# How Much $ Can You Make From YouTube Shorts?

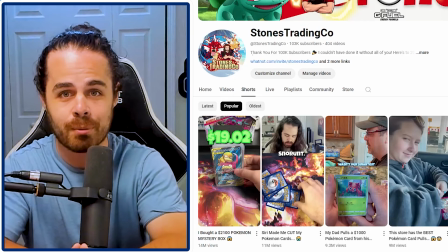(8:18)
But if people do hate it, then they're going to leave a comment in the video talking about how much they hate it, which is then more interaction with the video.
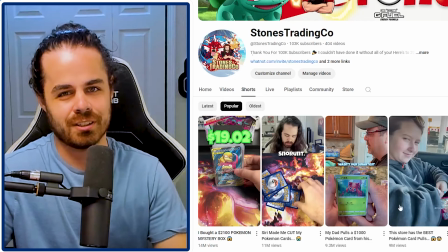(8:25)
But it's not that clickbaity. it's just like kind of titled clickbaity which you don't even see the titles in in shorts really like if you're scrolling but
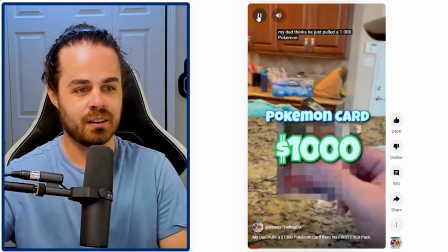(8:33)
all right let's let's check it out my dad thinks he just pulled a $1,000 pokemon so first off the hook on this video you'll see
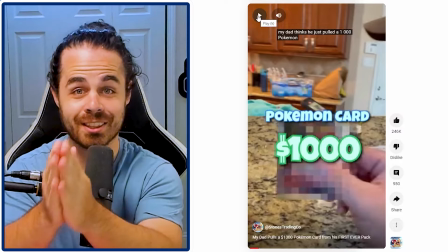(8:41)
this sometimes but it's one of those things where you take the end of the video you put it at the beginning but you blur it out and that
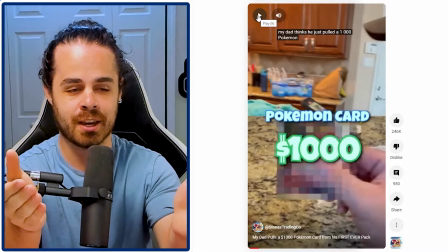(8:47)
actually works really well because instead of just like oh I wonder what's gonna be at the end you know what's gonna be at the end
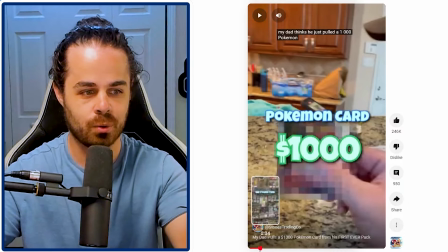(8:54)
but you don't know like the story that led up to it or like what the actual hit was.
My dad thinks he just pulled a $1,000 Pokemon card.
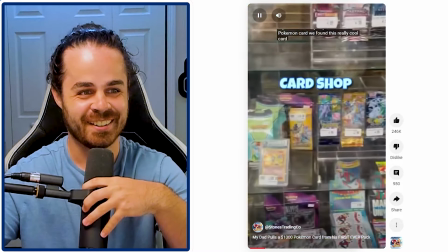(9:02)
I love my dad, he's awesome.
We found this really cool card shop in the mall and I was feeling lucky.
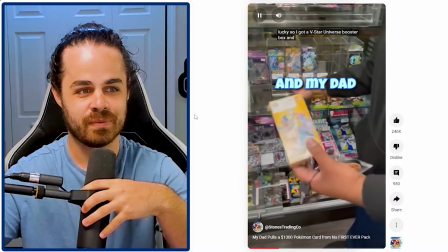(9:06) So I got a V-Star Universe Booster Box and my dad got his first ever Pokemon pack.
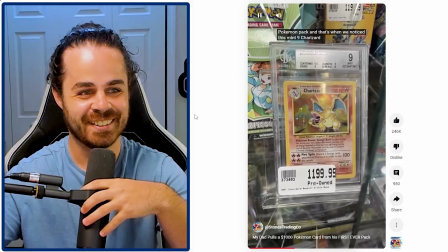(9:11)
He's so excited.
We noticed this Mint 9 Charizard on the shelf going for $1,200.
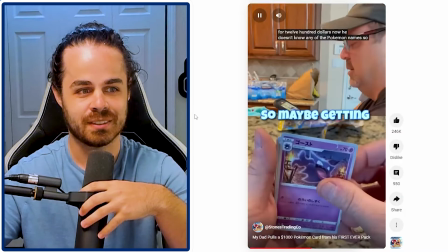(9:17) Now he doesn't know any of the Pokemon names. So maybe getting a Japanese pack wasn't our smartest idea.
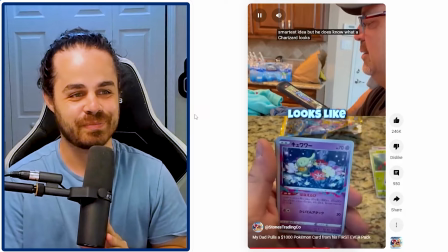(9:22)
Yeah, I don't know why we did that. That was funny.
But he does know what a Charizard looks like, and he knows that a Charizard card can go for $1,200.
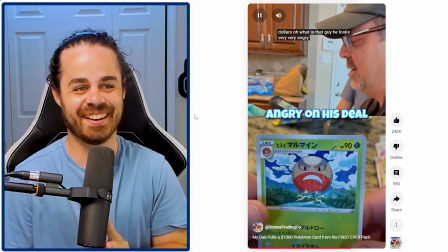(9:31) Oh, what is that guy? He looks very, very angry on this deal. Oh!
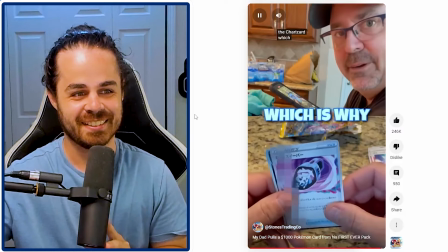(9:40) The Charizard. Which is why my dad thinks he's- Oh, we even did like a little loop there.
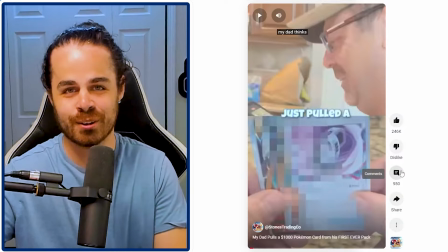(9:47)
I like it. I like it. This video, so it was more about the storytelling. It had a good hook. Um, it wasn't me just, you know, sitting in my chair recording an opening like if there was more involved in that and you know Seeing my dad enjoy it was awesome This video is hilarious because my dad like claims that like he's part owner of my channel Since this is one of it
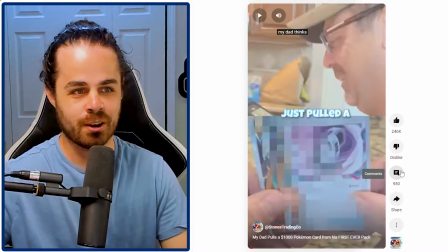(10:07)
was my number one viewed video for a long time Uh,
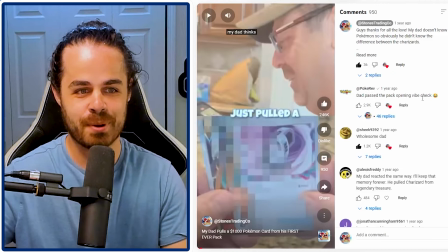(10:10)
and I also thought it was cool pokey rev commented on this one too dad passed the pack opening vibe check Yes, he did.
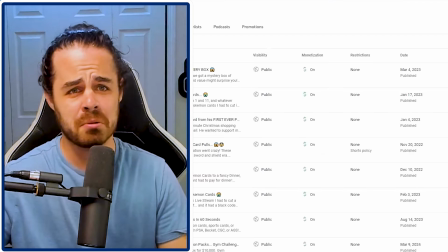(10:17)
Yes, he did and as you could probably see again in that video editing not great I think I did it on my phone like I I pay an editor now and he does a great job and all the videos are incredible but you really don't need to know what an edit to to
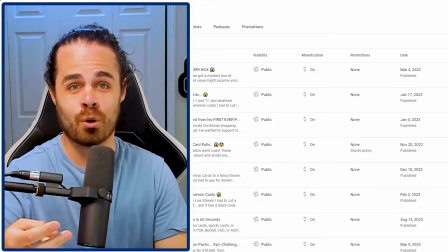(10:32)
get a viral video you just need a good hook a good story and you know something people people want to
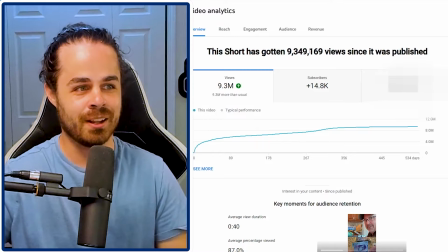(10:37)
see this one is almost at 10 million or it's kind of close 9.3 million
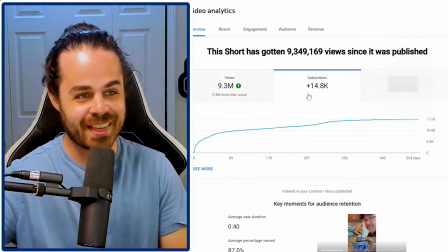(10:42)
views 14.8 thousand subscribers gained which is insane
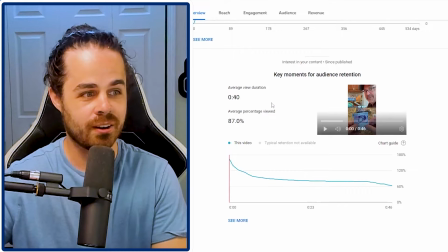(10:47)
uh average percentage viewed here is 87 that's i mean that's that's really good especially the video is 46 seconds long that's awesome uh and then of course estimated revenue
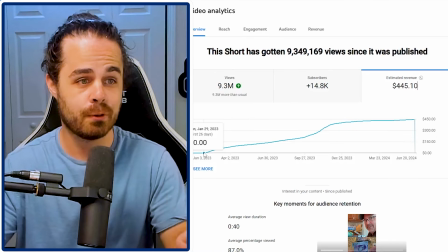(11:00)
445 dollars i posted it 26 days before being able to make money on it um which
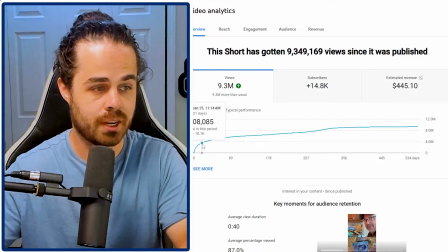(11:05)
was how many views like 3.6 million views so we're still missing out on a lot
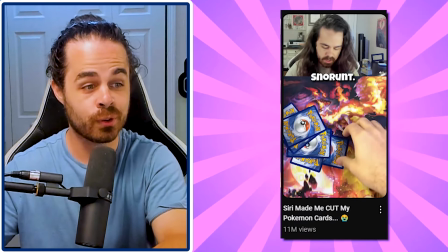(11:11)
of it 11 million views this is my first video that has uh over 10 million it's called siri made me cut my pokemon cards now
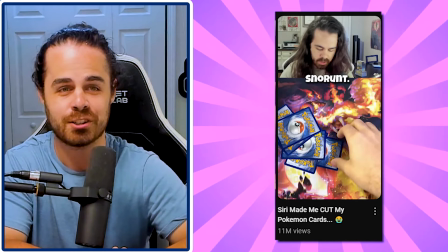(11:19)
i kind of regret making this video because i mean at the time i was just trying to come up with literally anything that i think people would watch
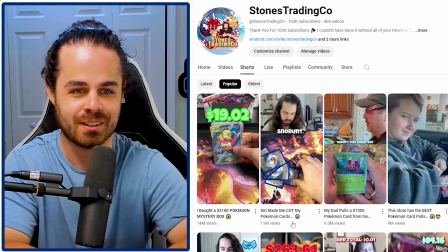(11:27)
but also i i don't really like that i cut pokemon cards it's not really because i i enjoy collecting but it was more me just trying to farm views
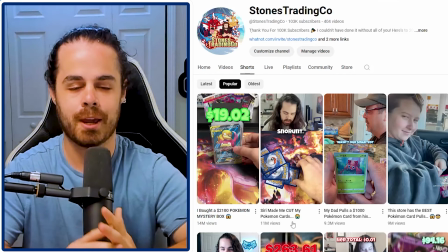(11:35)
because you needed 10 million views to get into like the the youtube pay thing whatever and i was pushing out videos every single day
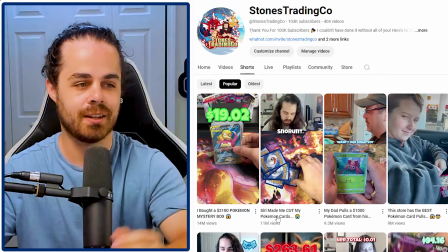(11:44)
like what do i think could get the most views and and this was one of the ideas but siri made me cut my pokemon cards 11 million views hey
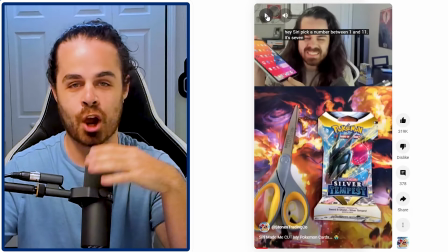(11:52)
siri pick a number between 1 and 11 it's 7 so this video the hook very clearly is you see scissors you see a pack
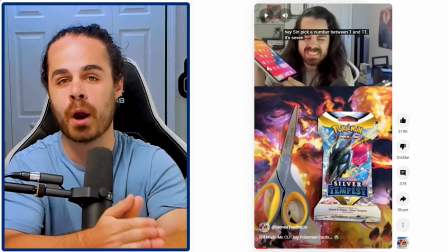(12:00)
so you're you're kind of putting two and two together here i have siri we jumped right into it so instead of very straightforward being
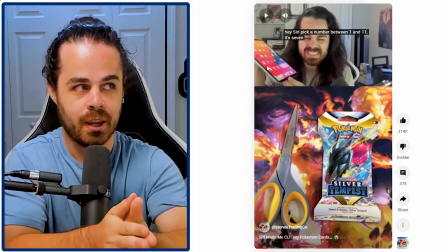(12:08)
like i'm going to cut open this pack i i skipped that part and and made the viewers ask the question themselves like what is he about to do if